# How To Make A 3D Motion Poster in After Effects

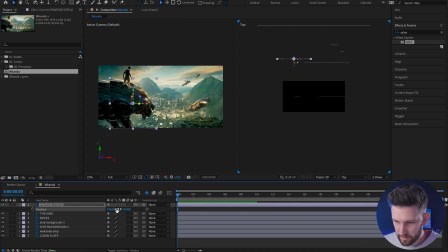246s
I might have a little bit of a problem with this one because of the way that I don't have a complete clean plate. So you might see some of the other statue in the background, but I'm just gonna try cover it up as best that I can, and that works pretty well.
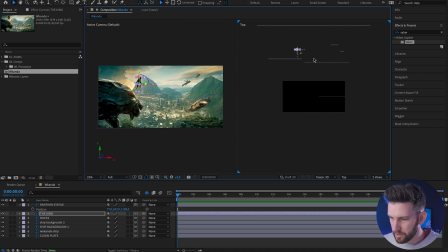258s
And then the last thing, the king himself, he's behind the statue. So we push him behind in Z space, and then we scale him back up and position him. And we can have fun with this later on, we can play around with it, and I'll show you how we do that. But basically what's happened now is we've created a stage with different layers.
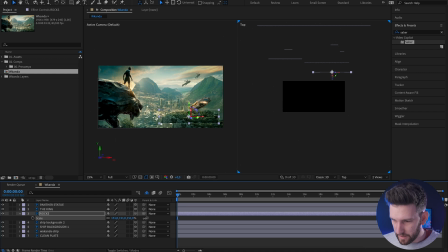274s
Oh, and I forgot about my rocks, sorry. Push these back there. I'm gonna make them slightly bigger than they are just to help with selling the effect. We've got everything in Z space. Now the beauty and the magic of this effect comes in when we create a camera.
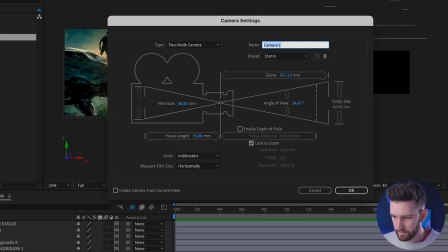287s
So we right click down at the bottom here, say new camera. You can keep a 35mm, that's totally fine, and say, okay, this might happen.
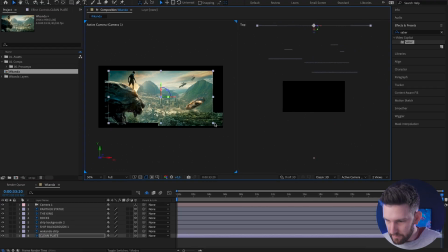294s
A little bit frustrating, but you're just gonna have to rescale and position a few things if the camera has changed their position and changed their scale.
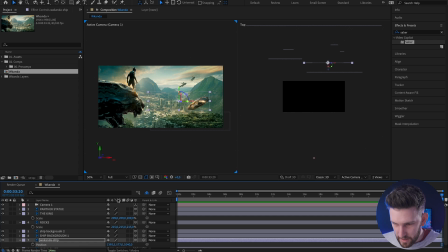302s
So I'm just gonna do that quickly. That looks good, back to normal.
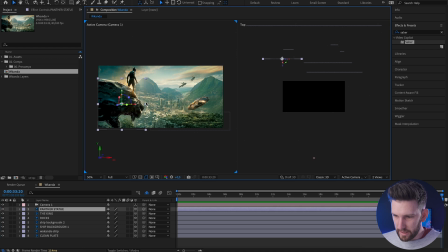306s
Now what you do is when you have your camera selected and you hit C on the keyboard, you can scroll through your different camera properties,
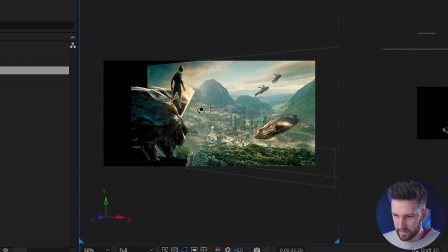313s
and I'm just going to use this orbit tool and turn this thing just to show you what's happening in space. So you can see there, that is what is now happening to our image and our poster.
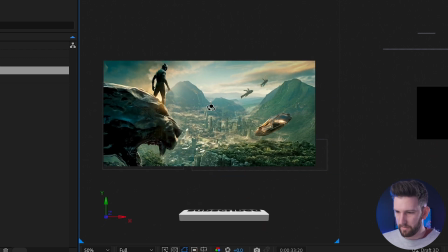321s
And what we're going to do is we're going to play with our scale and position in order to make it look good. I'm not actually going to use the camera.
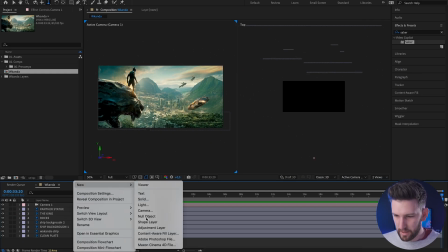327s
What I will do is right click and say new null object. And what we're going to do is we're going to use the pick whip.
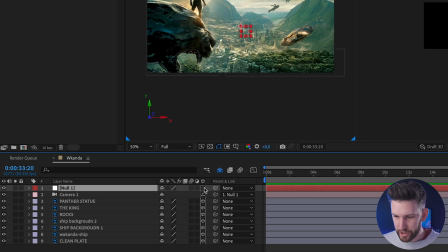334s
Parent that to the null, and then make sure that your null layer is also a 3D layer. So now if I play with my null properties,
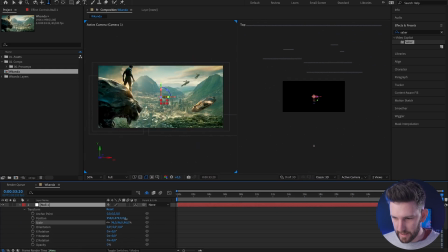342s
transform, move this around, scale it in, scale it out, it basically performs in the same way that my camera does. I'm gonna close my view on the right, and I'm gonna push one view. So I like to play with the anchor point on this.
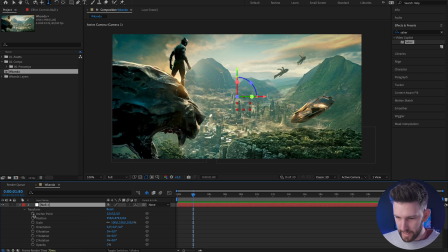355s
It just gives it a really good smoothness and look and feel. Let's create a anchor point here at 2 seconds. Let's go to 6 seconds. Create another keyframe, and this is where we want the picture to finish. So that one's gonna stay as it is. We will go back to the beginning and zoom right in as far as we can go.
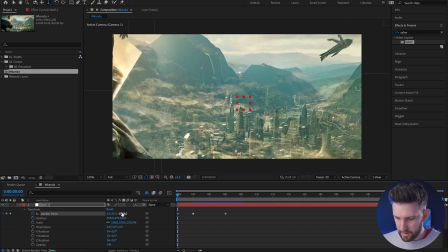375s
And let's slightly move it on the X axis.
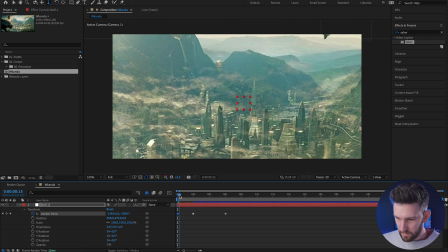381s
And let's just go in enough so we can't see anything. So what it's gonna do, it's gonna start to scale out.
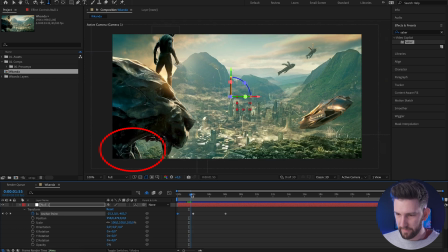387s
You see the problem here that we have over there in the bottom corner, you can see because I haven't got a proper clean plate, but I'll show you how we can fix that. If we play through it,
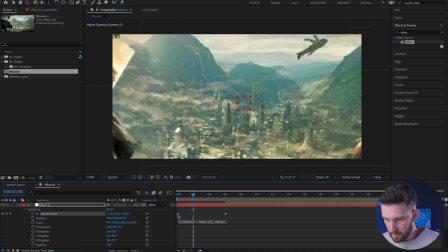395s
it gives a nice smooth pullback. What I'll do is I'll take this keyframe, Control C, and paste it right here. At this point, we just want to scale out, not too far, but we want a bit of fast movement and then into slow.
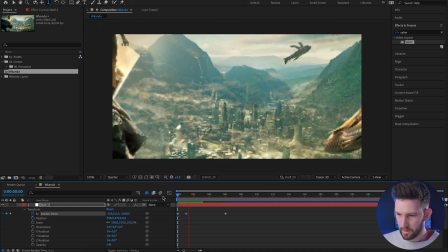410s
I'm going to pull this one a little bit closer. And then it slows down, because at that point when it slows down, we're gonna add our titles.
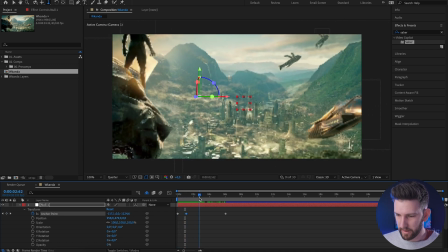417s
Now what you can do is you can individually change some of these layers. So that statue, for instance.
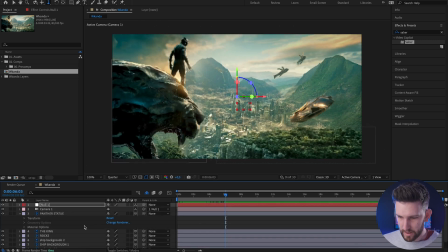422s
So let's go to our last keyframe where everything should end up. And what we're gonna do is we're going to play with its position.
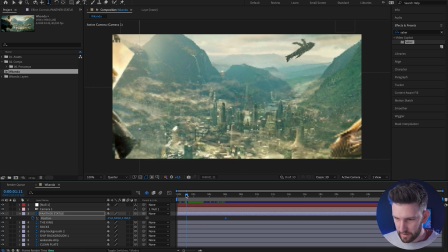428s
Position, I'm gonna make a keyframe right at the end. And at this point, we're gonna push it across to the left.
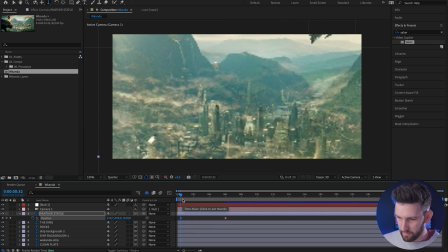436s
And let's just start it there. So it's out of the frame and it's moving as it comes into frame.
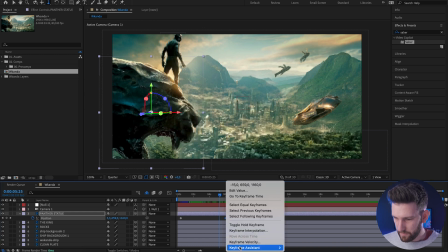442s
And then what we can do is we can right click on the last keyframe and easy ease it.
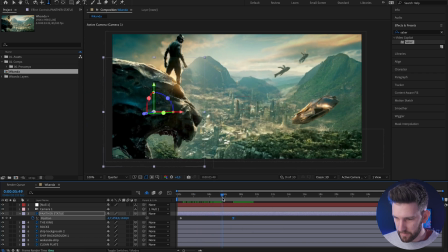447s
And what we're gonna do is we're gonna push it to the end so that the camera pulls out, but our objects still have a little bit of movement. So I'm gonna push it to the 8 second mark. And I'm gonna do the same with my other objects just to give it a bit of life. So the rocks, for instance, I'll make them push up from the bottom.
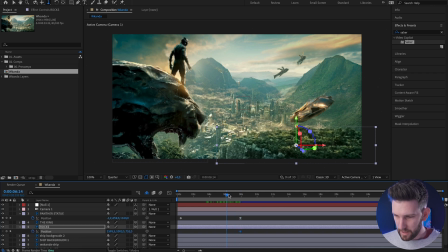463s
So at this point, right at the end, keep the position there. And let's move back until they're off frame.
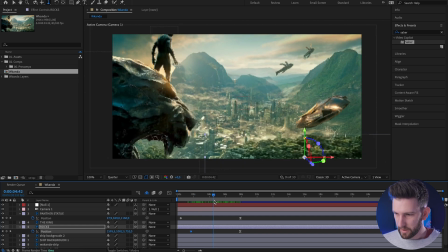470s
And we're just gonna drop them down a bit. My last one is I wanna get these spaceships to move in space a bit. So I'm gonna take this big one. I'm gonna leave the ones at the back as they are for now. 8 second mark.
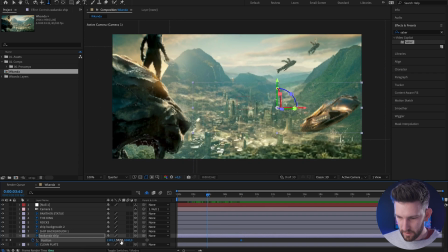481s
We're gonna keyframe its position. And then what we'll do is we'll drop it down and to the left. So almost like it's flying through space.
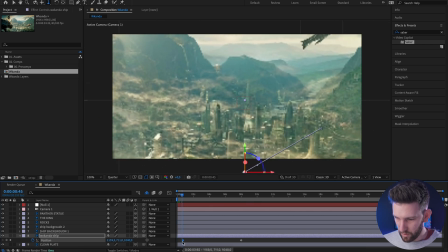490s
And then come back to where you don't see it and pull your keyframe all the way to that point so that it's not sitting still and then all of a sudden it starts moving,
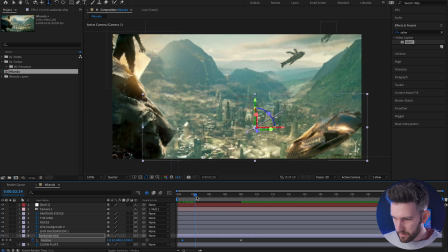498s
but that it's moving before it comes into frame. And if I play through that, it looks like it's flying, pretty cool.
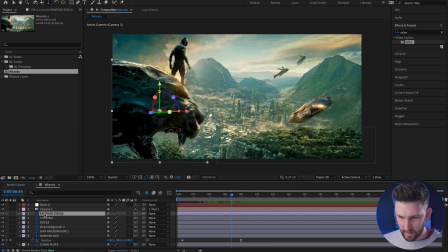505s
And let's easy ease that in order just to smooth it out. And then the last thing that I want to do is just take the king himself and play with the position.
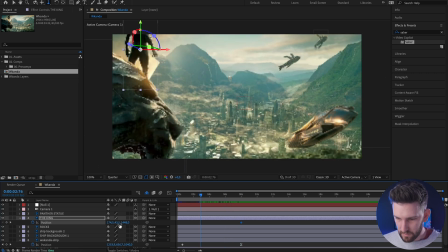513s
So at the 8 second mark, we're going to put a position keyframe. What we'll do is we'll just drop him down so that he almost rises into the picture.
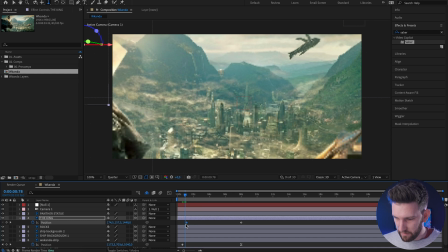521s
Go back till he's off the frame and pull our keyframe all the way across. Hit easy ease.
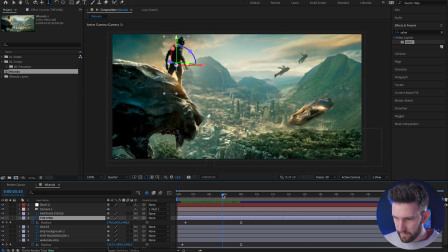526s
What we can do with the king is we could add a little bit of a puppet tool so we can kind of make him move slightly. So really easy to do. You just click on your layer, come up to this puppet position tool.
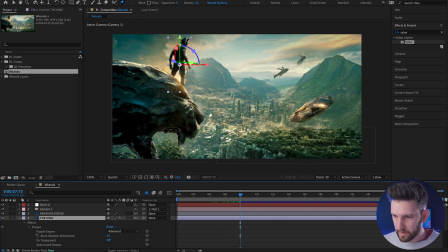538s
So what you're gonna do is you're gonna go to the end and we're going to put some positions puppet tool on him. Like this, one on his head, his body, and his legs. That's where it's gonna end, and then we go back a few seconds, and we can move these. So let's move it down,
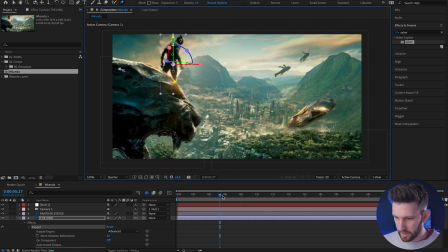559s
just to give it a little bit of movement. It might look a bit strange, but push the quality up so you guys can see what's happening. Sorry, After Effects struggles a bit with these type of effects, but he's got a little bit of movement and he's kind of looking up.
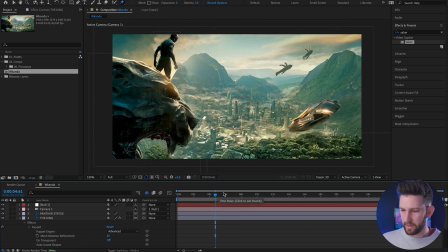571s
It's okay, you can play around with that puppet tool until you're happy with it. And then all you do after that is we add some effects.
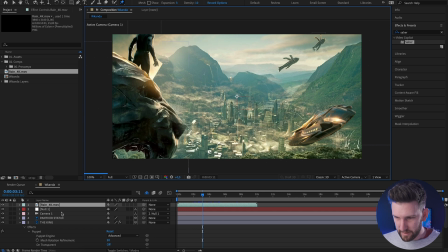578s
I added some smoke and some rain because we know for the movie that's coming up that Namor is gonna be a part of it and it's gonna flood Wakanda.
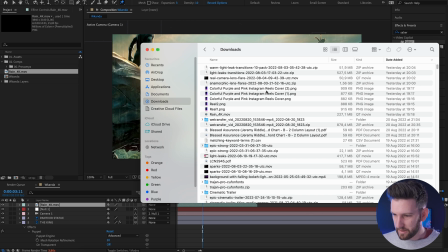586s
So what we're gonna do is we're gonna add some rain just to fit with the theme, and then some smoke.
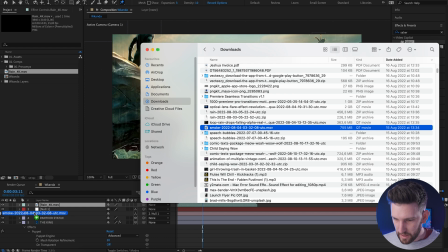591s
Let's just put that on.
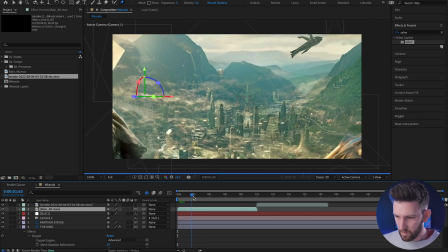593s
And all you do is just click on it, make sure that it's set in 3D space, and then it'll also move with your project as it's pushing back, the rain is moving with it.
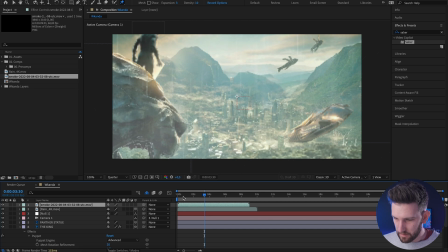601s
And let's add some smoke, but we are going to start it here and we're gonna get it to transition out.
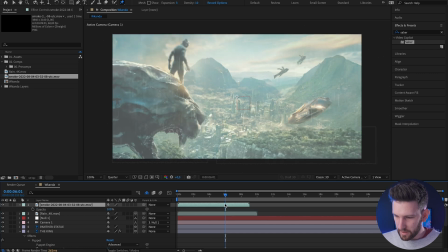608s
So I think at this point, I'm gonna hit T, push the opacity to zero, make a keyframe,
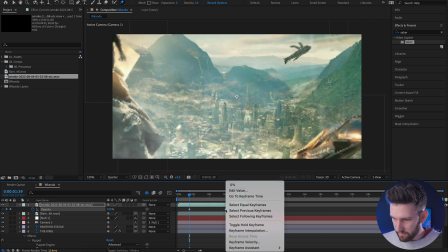613s
and make sure that it's at 100 here, and it can slowly fade out. And all you do is you just add your title on top of that.
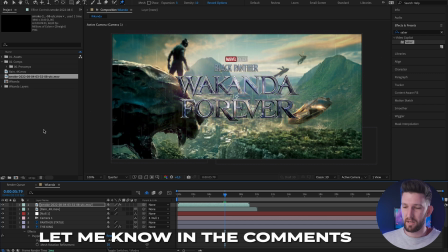620s
If you are interested in how I made that title, let me know in the comments and I could show you how to do a tutorial on how to make that title with the Saber plugin. And after that, your project looks like this.
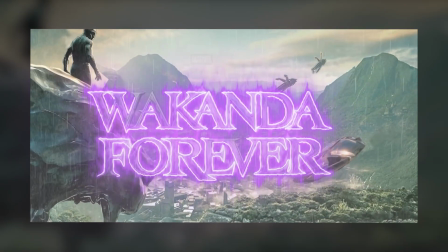Guys, I hope that helped. I hope it was fun. If it was, hit that like button, subscribe to the channel, and let me know what you think in the comments. Also, are you excited for Black Panther, Wakanda Forever? I watched the trailer and I was literally tearing up. It looks like it's gonna be really sad, but also just so beautiful. I'm so looking forward to it. I'm a big Marvel nerd, Marvel fan. If you are too, let me know in the comments. Otherwise, I'll see you guys around.
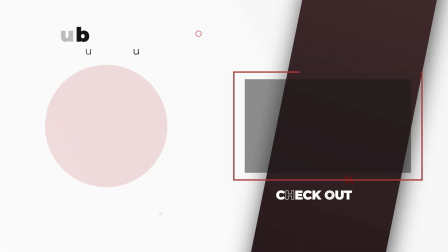659s
Peace out.